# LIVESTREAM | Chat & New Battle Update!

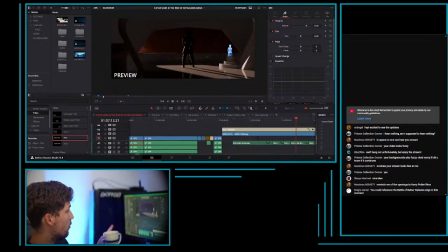12:09 I think I'll make a full video on this scene whenever it's in a really good space, even if it's in the preview realm still,
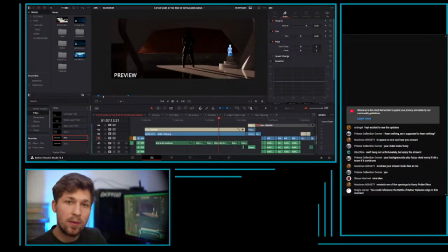12:20 just so we can get some opinions on it and community opinions before I make it to where we're too far gone. But then there's this shot, which is really, really cool.
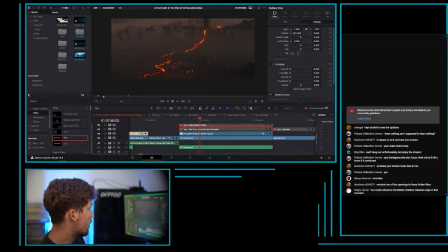12:37 I'm just gonna hide this text real quick, and this is pretty final, this shot right here.
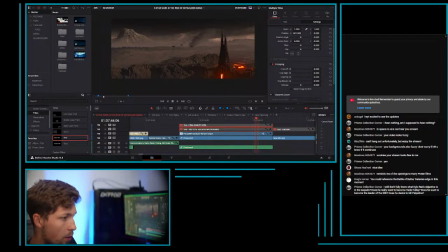12:46 Prism asks, I still don't fully know what Kylo Ren's objective is in the sequels. Does he really want to become Vader fully? Does he want to become the leader of the Sith? Does he desire to kill Palpatine? It's a good question. I don't think anyone truly knows what his motivations were.
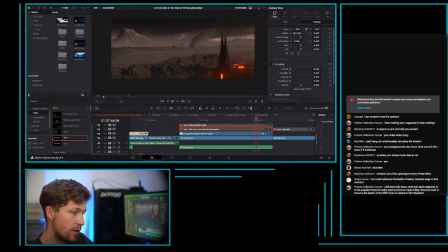13:07 At least in episode 7, it was pretty obvious. In episode 8, I feel like it was pretty obvious. He just wanted someone to, like, he just wanted a friend. And then episode 9 gets very muddy with his motivations.
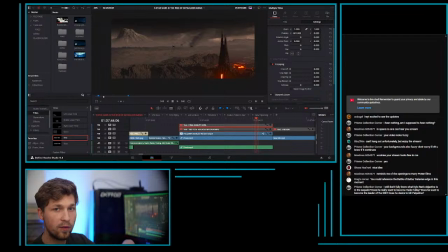13:24 So figuring out Kylo's motivations is going to be something that, yeah, we're going to have to figure out how to fully fix that, so that we can go from Ren to Ben in a very, like, successful and coherent way that matches what he truly wants.
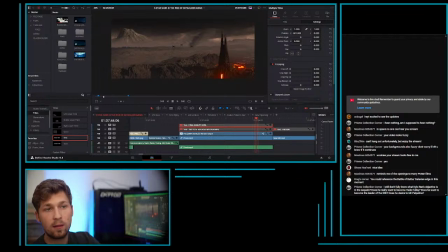13:42 But at least with First Order losing ground, it shows incentive why he would want the fleet, and it shows that he's bad at being bad. So that's another idea there. Is I don't, he shouldn't be good at being bad.
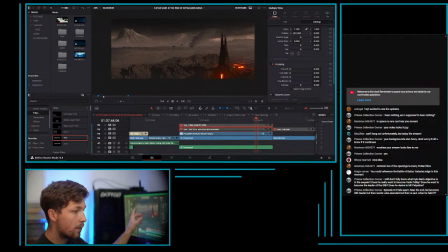13:59 This shot though, I think I'm going to replace these 3 TIE fighters. I'll still, I mean, since this shot is this is done. This is the final look of what, like, the quality level that you can expect from these edits.
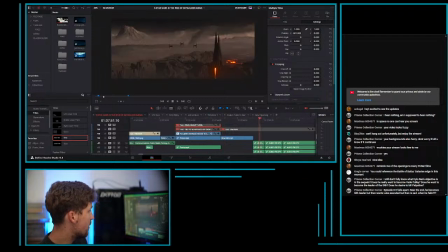14:17 Which, I guess not that shot, but this, and then something like this.
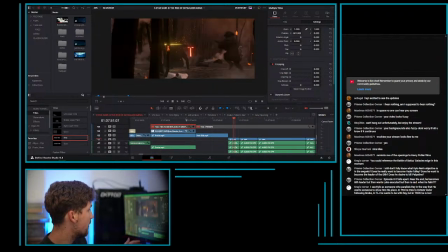14:24 I feel like live in the same world. If you really want to nitpick it, there's going to be things you can find in here, but I think this looks pretty good.
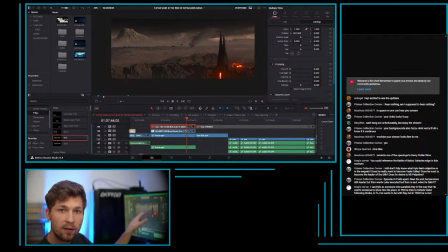14:40 Then I'm going to replace these 3 TIE fighters though, because originally I didn't have this new scene here.
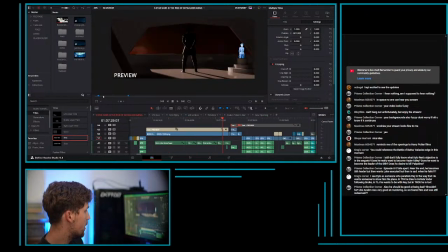14:49 Originally it went from the exterior with the 3 TIEs to this 2 Vader's destroyed castle, and we were just following the 3 TIEs, and then we would cut into the battle.
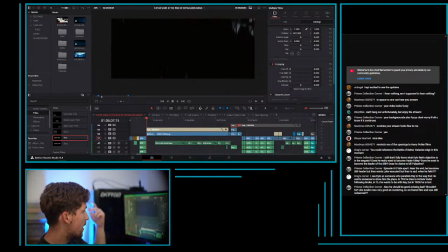15:04 But now we're going to go from the 3 TIEs to the Star Destroyer to Kylo Ren's brief. Then he's going to attack the planet.
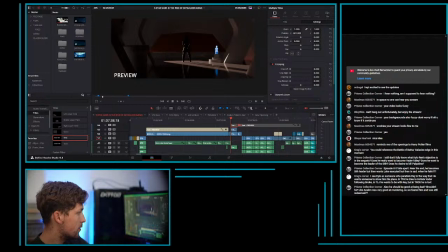15:18 So I've seen other editors do this. These next couple of shots are not my idea.
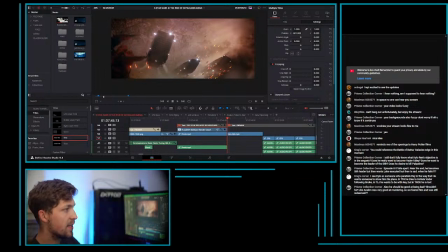15:25 I don't really know who did it first, but taking the Battlefront 2 animatic with only the stormtroopers and kind of color grading it so that it matches.
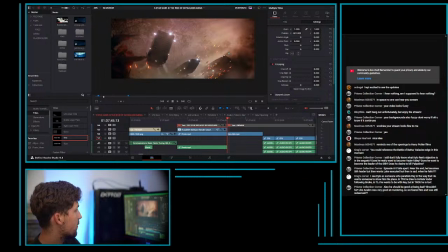15:39 I think for the most part it works. I think I would have to cut some of this. These trees just don't scream Mustafar trees. But like if you were to cut right in here, you probably are going to get a good look.
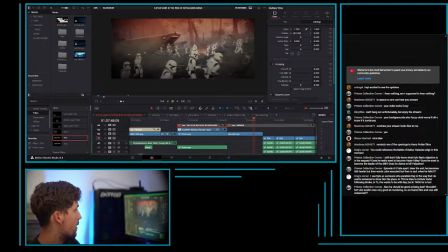15:53 This fire and bloom kind of blows everything up. And then this shot, these shots can kind of work. These just are very fat foliage trees. And then we go something like this.
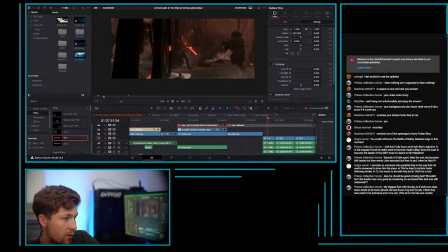16:10 Prism says, my biggest flaw with the sky is it looks too clear. There needs to be more almost red blowing out.